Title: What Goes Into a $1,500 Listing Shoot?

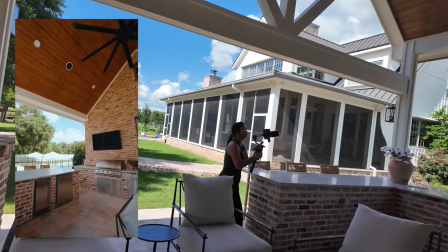Okay, I'm gonna tilt from high to low, kind of backing up.
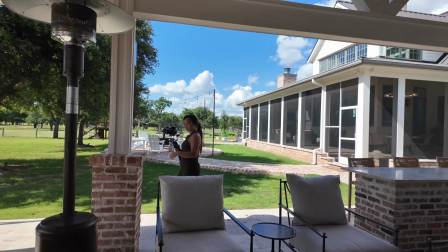All right. Now I'm gonna get this little area right here.
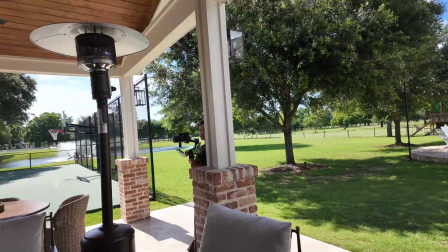Orbit around. There we go. I need to get this sitting area right here.
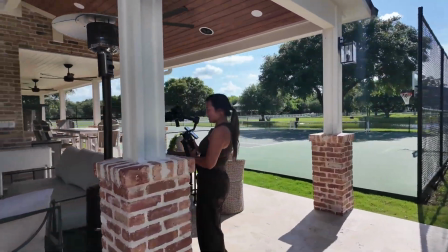I'm gonna kind of use this as foreground.
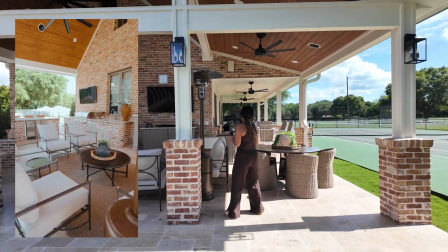All right.
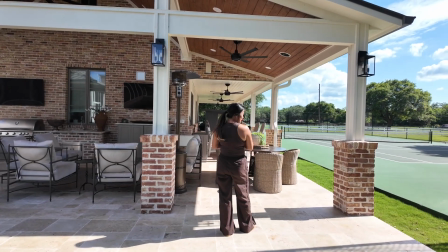Do a sliding shot here.
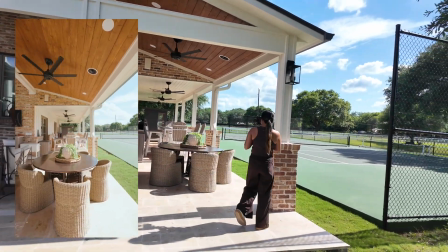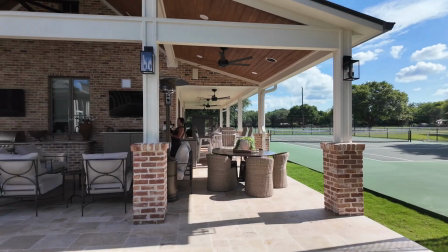I'm gonna do a wide shot where I'm kind of backing up out of this space to get me into the next space.
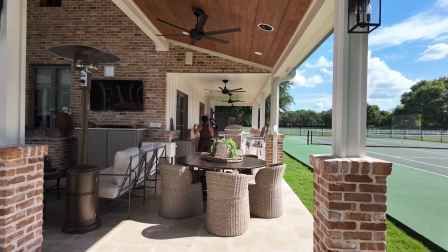Now, I thought this shot from the inside was gonna be pretty cool.
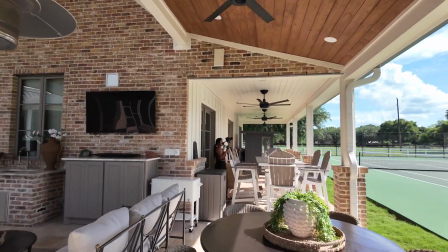So I'm gonna show this basketball goal.
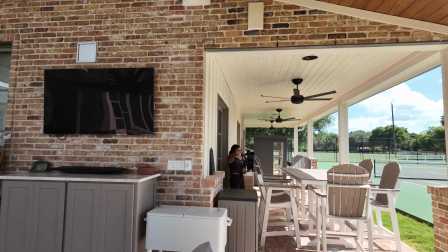I'm gonna zoom in on it and then kind of use this table as foreground, kind of like a POV.
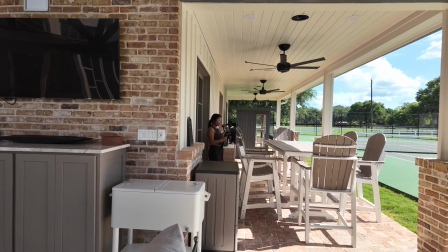If you're chilling out here watching basketball, this is the point of view that you will have.
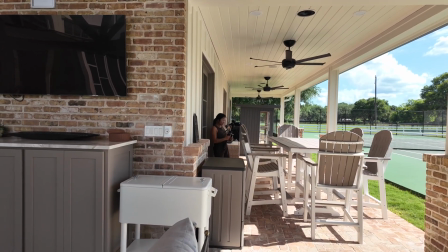So I do want to show this in like a cinematic, creative way here.
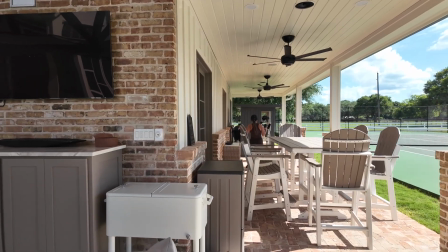Now, same thing over here. These seats are set up pretty well, like in case you're gonna watch a tennis match, pickleball match.
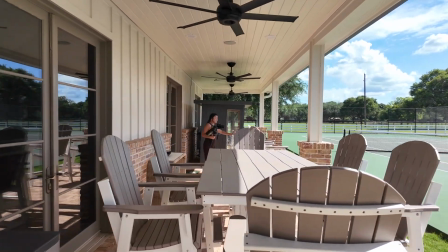So I'm gonna kind of slide across here as if people were sitting here.
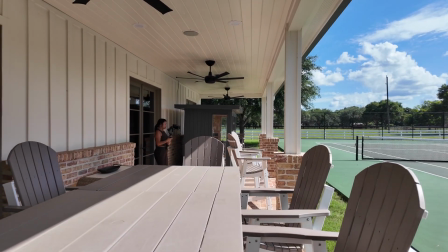This is the view they would have. So I'm gonna show that from a point of view standpoint.
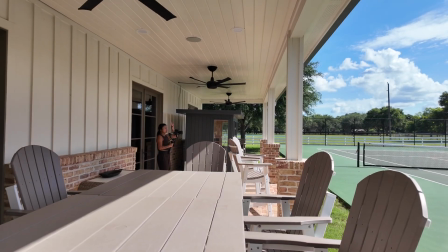So I'm gonna focus on the tree and the courts.
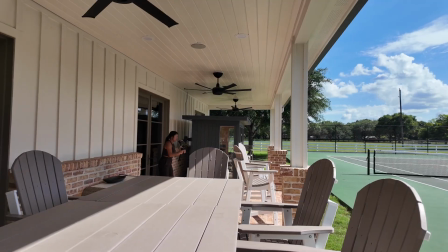I'm gonna kind of blur the chairs and just do a sliding shot right across.
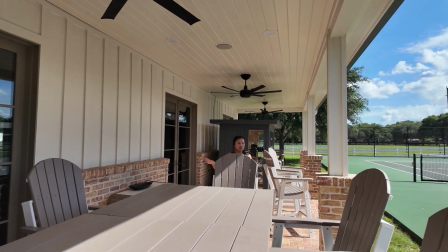All right. So now pretty much done with this patio area.
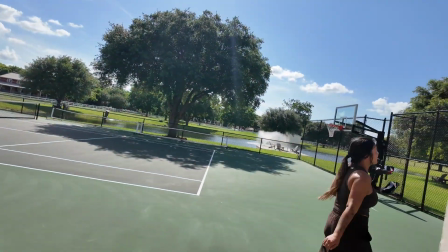Now we're gonna hit this very hot and sunny tennis court, basketball court, pickleball court.
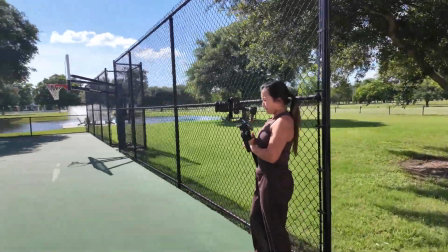We're gonna go ahead and do a wide shot here. I'm just gonna walk straight towards the middle of the court here.
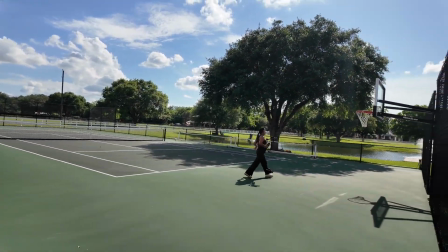Now I'm gonna do a shot where I'm kind of starting right at this net, and I'm just gonna do PTF here.
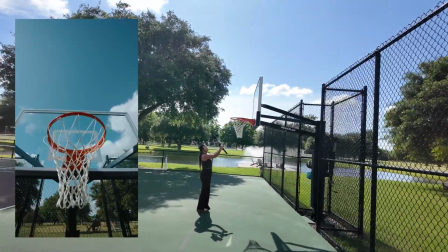So I'm gonna tilt up, right, make sure that's right in the middle, start up, and I'm gonna walk backwards.
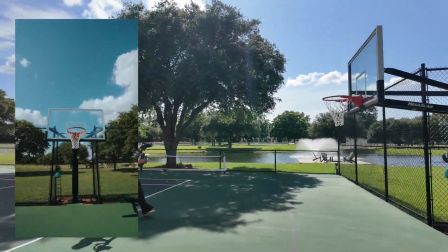But as I'm walking backwards, I am bringing the camera back down level.
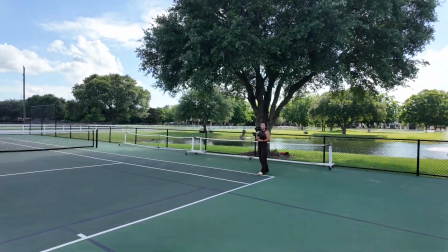So now I'm gonna do a shot where we're kind of sliding across this back porch here and showing like, hey, look,
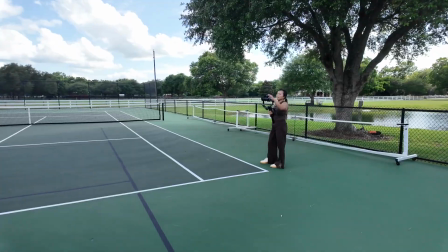this is the view, and this is the view you have back of the house as you are playing tennis,
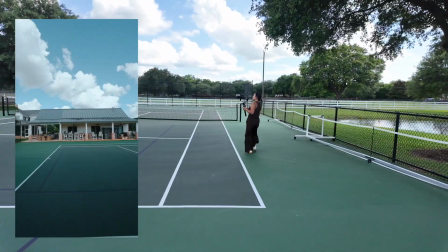pickleball, or basketball. All right, cool.
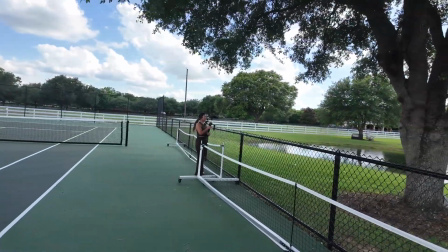I'm gonna get this seating area over here by this lake. I'm just gonna kind of go from low to high here.
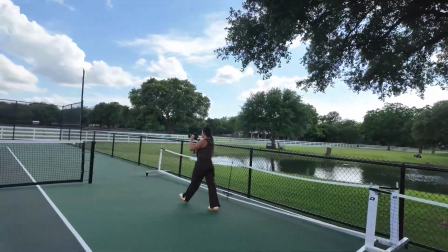All right, now we're gonna get this tennis court from back here.
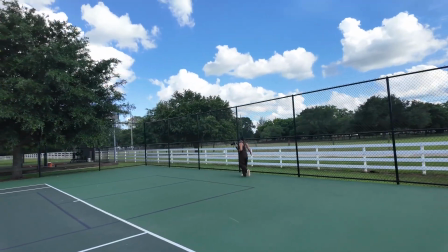I'm gonna come right in the middle, and I'm just gonna do a straight push-in shot here.
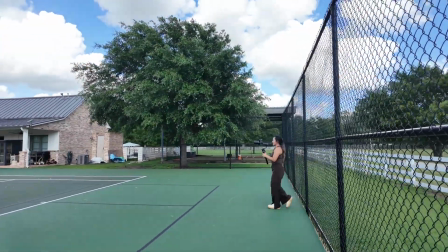Make sure that my verticals are good. Hold down my trigger and start walking forward.
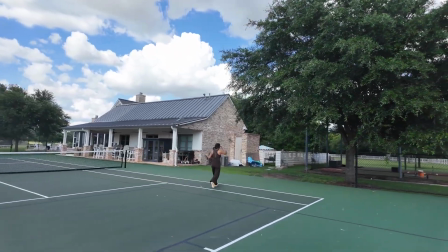All right. Now we're gonna head to the batting cage. She was super proud of the batting cage, so I'm gonna go ahead and highlight that.
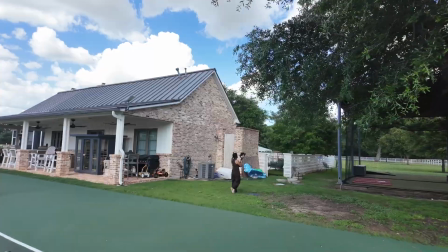We're gonna do a little push-in tilt to get us there.
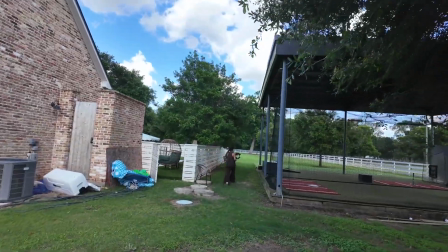Now we're gonna hit up some detail shots.